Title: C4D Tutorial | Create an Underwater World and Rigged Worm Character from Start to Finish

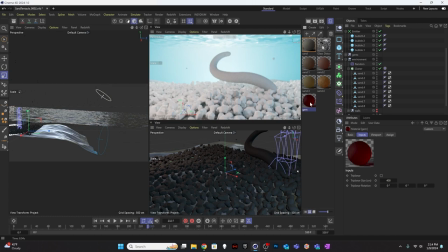That'll be our sparkly gem. Maybe. I might come back and actually change that completely, but we'll see. Let's go ahead and get our materials on our sand particles. So I'm just going to randomly do this, like
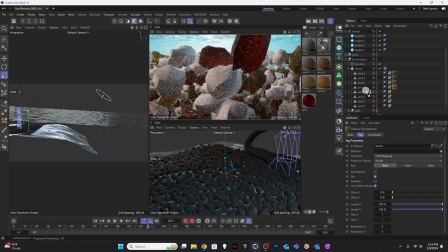1, 2, 3, 4, and then repeat that.
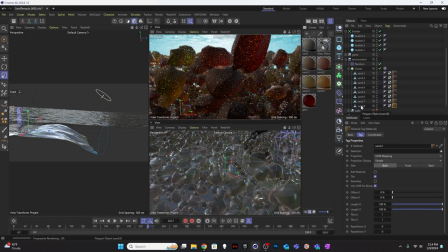So you're going to notice our scene's acting all kind of crazy. I don't know why this happens, but if you just move one frame, it's going to go back to its Dynamics cached version.
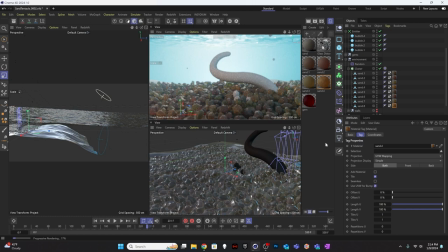And so let's see how our lighting looks with this particular scenario. We might want to come in and brighten these up again. We might need to add more lighting in our scene after we create our materials. I feel like they all just need to be a little bit brighter in general, lighter in color.
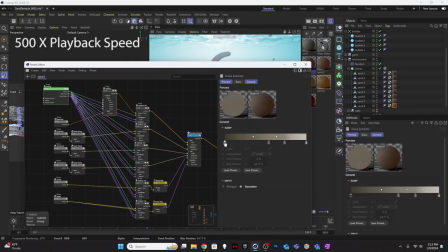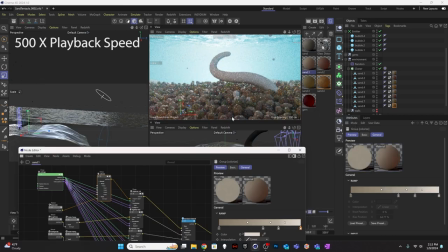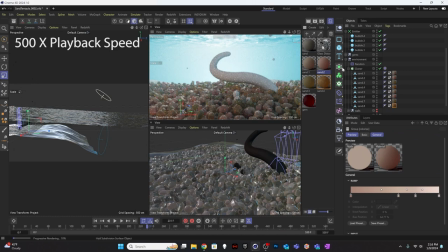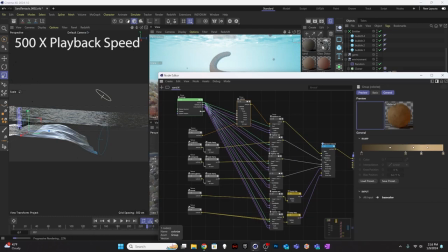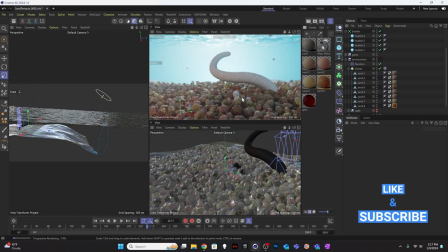All right. What happens if we take both of these lights and increase their intensity a little bit? I might actually need one more light here in the front that's just more of a plain sort of a foreground light.
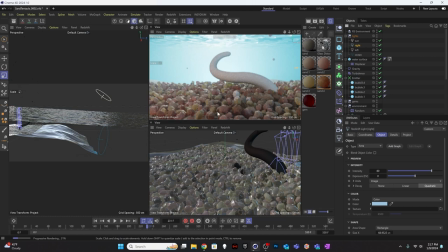I think I'm going to do that right now. Just I want to have a little bit more interest on this area. So I'm going to take this left light. And I'll call this front.
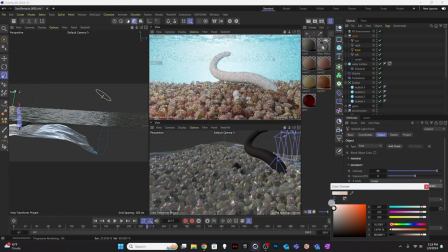And the color I'm going to make closer to white, just kind of gray, a little off white. And we're going to take this front light. I'm going to look through it.
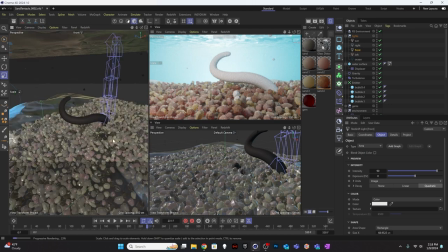I'm going to put it.
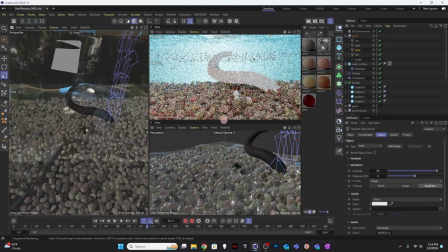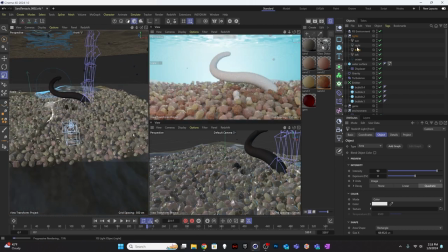More up here in the front, and we'll just tone it down to like 50%. That's feeling a lot nicer to me. I just wanted to get more lighting on that front side just to even things out.
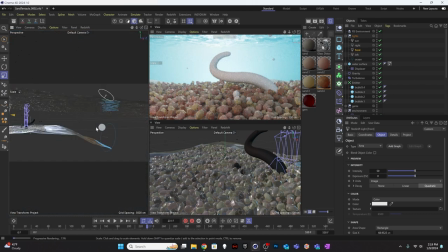Yeah. All right. So now that we've got that set up, we've got our sand looking nice.
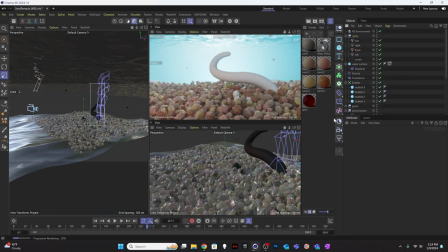Let's talk about our character and put some texture on our character.
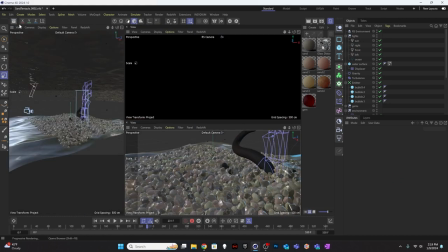Actually, I'm going to duplicate the same glass that I used for my water here.
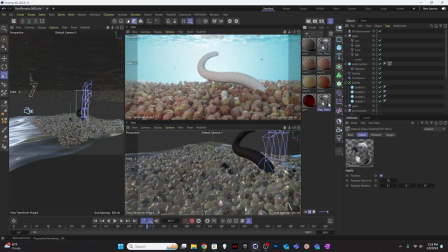I'm going to drag that down. And I'm going to double-click this, open it up.
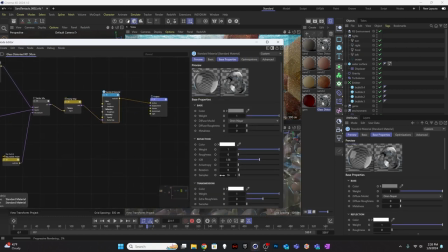And all I really want to do is click on the standard material section and come into reflection and increase the roughness all the way up. Right, so it's frosted glass, essentially.
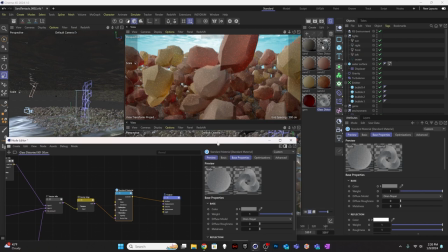And so we can take that now and apply this to
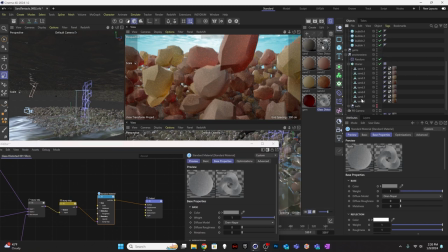our apply this to our worm. All right, so I'll apply this directly to the cube itself that the worm's created out of.
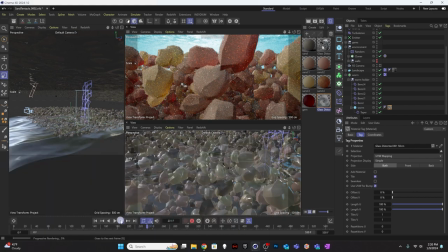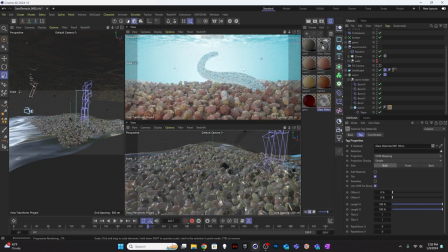So that's making him look very sort of gelatinous and, a little bit,
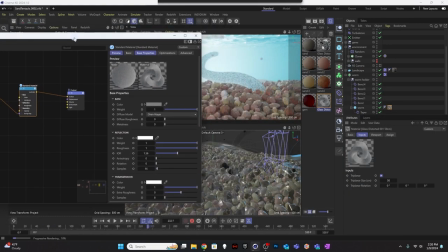maybe too gelatinous.